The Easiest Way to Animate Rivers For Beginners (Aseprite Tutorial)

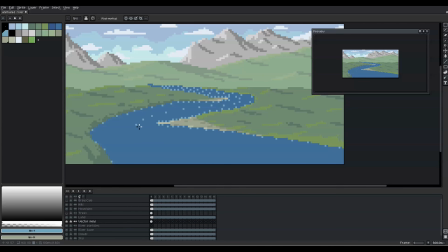(8:10)
In our case, we do have perspective distortion too, so we also make sure that our vector field captures that by letting pixels move slower
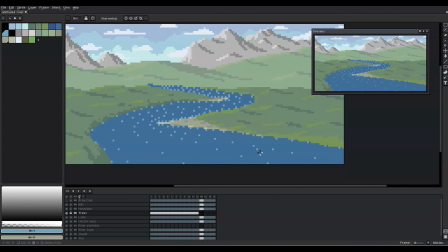(8:18)
the further away they are and faster the closer they get towards the bottom of the canvas. And once we have our vector field, we can start using it.
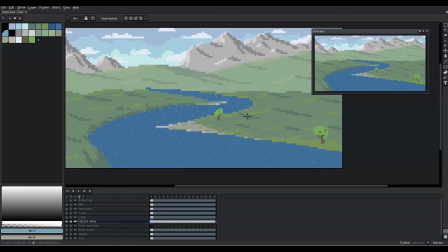(8:26)
We could either keep the blue base color of the river and add darker clusters as floating particles, but I felt that in my case the opposite might look better.
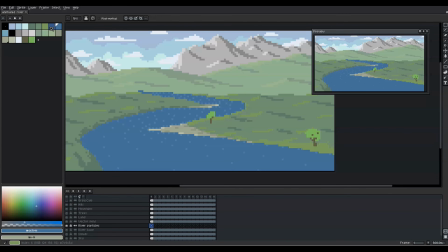(8:35)
So I changed the river base to the darkest blue in the palette and then picked the medium blue color to create the floating particles. But again, this is up to you and you can use those colors as you like. Oh, speaking of like, make sure to do that too.
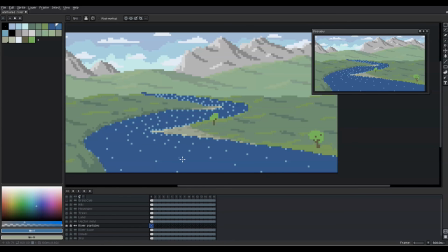(8:49)
Thank you. So now we can go to frame 1 and to our river particles layer and we draw in a simple shape like this. Then select this shape and press Ctrl B to turn it into a custom brush. With this brush, we now fill the first frame of our river like this, until we are happy with the result.
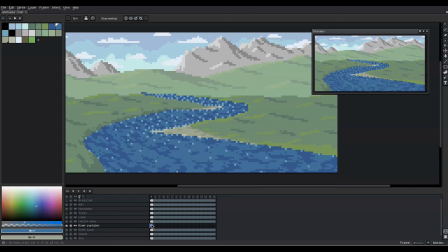(9:07)
And now comes the big trick. From those water particles in the first frame that we just created,
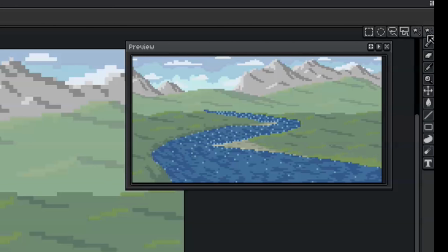(9:12)
we can now more or less randomly select a portion by using the lasso tool, which you can activate by pressing Q on your keyboard.
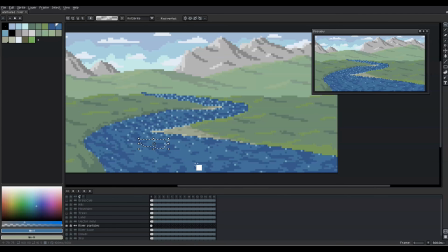(9:19)
So just press Q and then take out a fragment of those water particles that we have just drawn and turn them into a custom brush again by pressing Ctrl and B. And this fragment we can now move along in our vector field in the other frames of our animation. Just use the left or right cursor keys to move from frame to frame and click with our
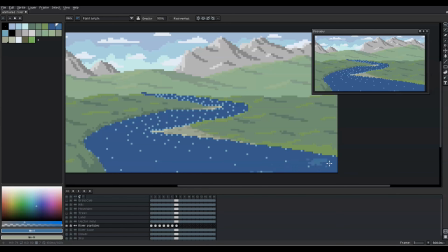(9:38)
custom brush on the dots in our vector field step by step to make that fragment move. Don't pay too much attention to detail or keeping things clean yet, because things will fall into place later anyway.
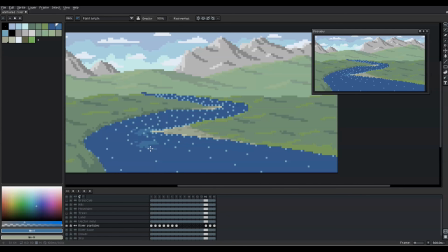(9:49)
But one thing is important here. Move the fragment in both directions, so do not only move it forward along the vector field from frames 2 to 16, but also backwards along the vector field from frame 16 back to 1.
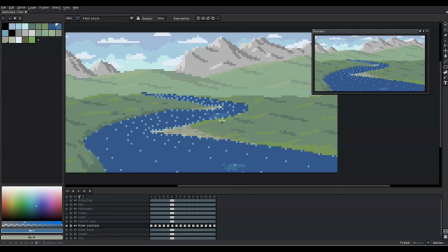(10:02)
Or at least as far as needed until it disappears from our view either at the vanishing point on the horizon or outside of the canvas at the bottom. It is okay to have the same fragment multiple times in our animation, because in the end this will not be noticeable anymore.
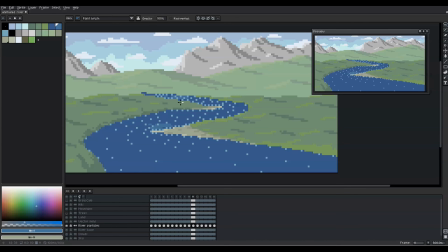(10:17)
It does, however, help a lot with making the animation loop correctly. Because if we keep doing this for all other water particles too, we do not need to worry about abrupt jumps from the last frame back to the first, because everything will be a smooth transition. And this is already the general idea of the method.
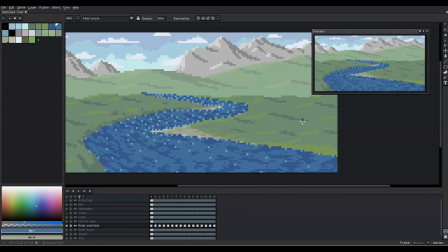(10:35)
Now we just need to make sure to repeat this step over and over for many more of those clusters until all frames are sufficiently filled. Don't be afraid to put clusters on top of already existing clusters and create some noise in the overall animation.
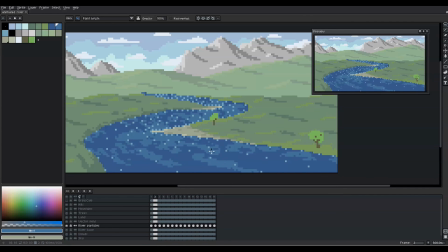(10:49)
This will look good in the end. While you are proceeding with this method, make sure to always focus on the parts where there are still gaps and fill those gaps first, while ignoring the parts of the river that already have sufficient particles, even if that means that some shapes you will not fully move from start to finish.
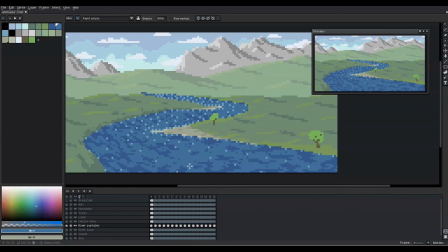(11:05)
Just go back and forth in your animation timeline every now and then to see if the general flow of the river is still readable. In the end, you want this effect where you as a viewer can focus on an individual portion of the river and be able to trace it with your eye from start to finish, while still being mildly distracted by a certain level of randomness in the flowing shapes and forms. In my opinion, this combination of being able to trace individual parts while still having some randomness going on is what makes this very readable as a flowing river. And with our vector field as a guideline which captures the flow behavior of a river as it occurs in nature, the process becomes quite simple to follow and doesn't require much thinking, and the result is worth it, I think.
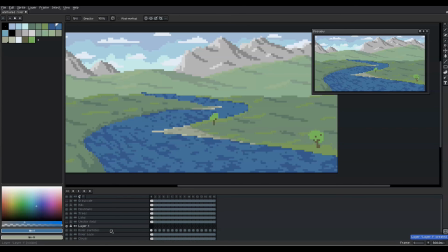(11:47)
Once we are happy with this step, we can add another layer on top of the particles layer called Splash, in which we will create those lighter blue foamy parts.
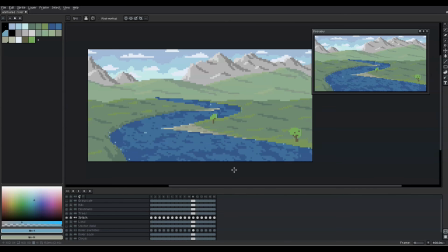(11:56)
Be careful not to overdo it with those foamy parts, because I think less is more in this case. Make sure that those parts start small and then grow in size moderately the closer they flow towards the viewer, but do not let them become too big either.
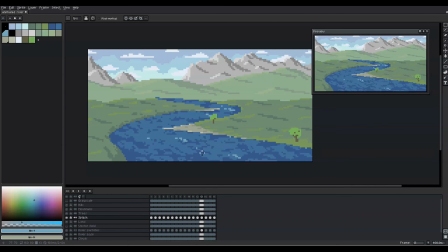(12:10)
Think of those foamy parts as clusters that form spontaneously, then get carried away by the water flow, while spreading out and dissolving during the process into smaller parts again.
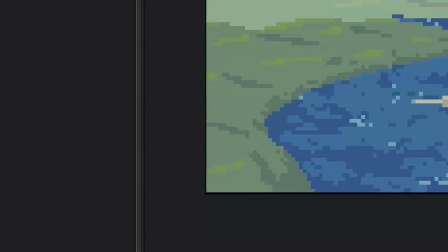(12:21)
Also make them splash against the shore, where the water is moving fastest, like here on the left side in my case. And once we have that, the result looks like this when we play it with 150 milliseconds per frame. I think it is clearly readable as a flowing river, but the biggest problem at this point is that the water moves too fast compared to the scale of the scene, which again is mainly defined by the two temporary trees that I added.
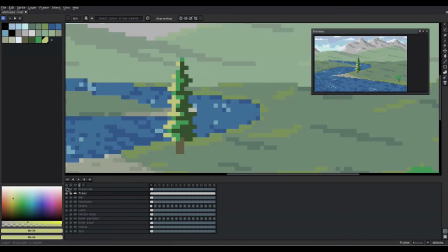(12:45)
So as I mentioned earlier, I decided to improve this by making the trees much bigger, which in turn reduces the overall scale of the scene.
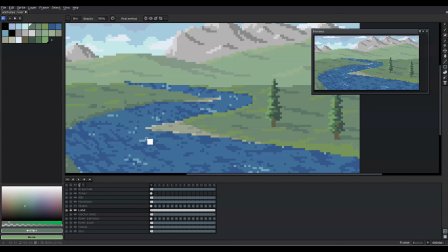(12:53)
I also improved the tip of the sandbank, which seemed a bit too pointy after all,
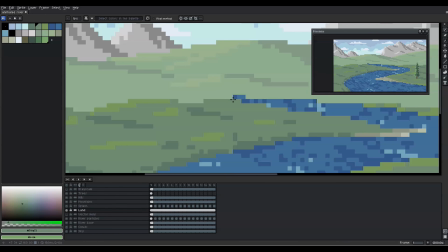(12:57)
as well as the area near the vanishing point, to make it more clear that the river is supposed to disappear behind the hills.
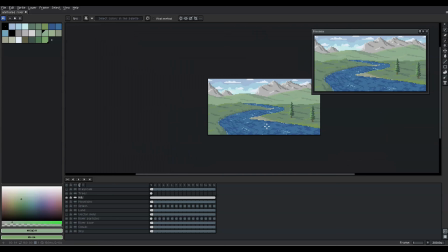(13:04)
So without actually tweaking the playback speed of the animation,
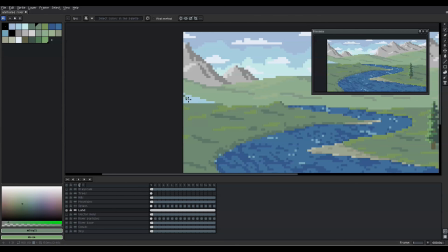(13:07)
the river already seems to flow a bit slower, because the virtual camera is now closer to it than before. And this is the updated version, again played back with 150 milliseconds per frame. I think this already looks quite nice, and we could call it a day at this point. However, I couldn't quite let it go yet, because I felt that 16 frames are not enough to really make it flow as smoothly as I intended it to.
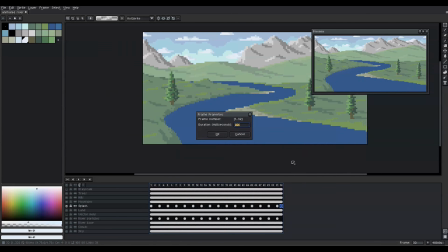(13:30)
So I went the extra mile and I added another 16 frames in between the initial ones.
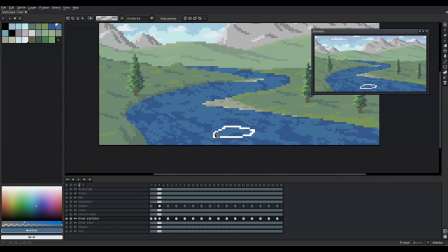(13:36)
The general idea for creating those in-between frames is still the same. Randomly select clusters from the previous or next frame using the lasso tool, make those a custom brush, and then move them according to the vector field, while making sure that the flow looks correct at all times.
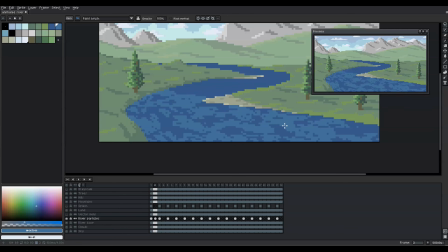(13:51)
And once I had added those extra 16 frames, making it a total of 32 frames, I increased the playback speed to 100 milliseconds per frame, and the final animation looks like this. So now you can create your own nature scenes with flowing rivers through stunning pixel art landscapes. And if you want to add great looking trees and bushes to those landscapes, check out how to do that in this video next.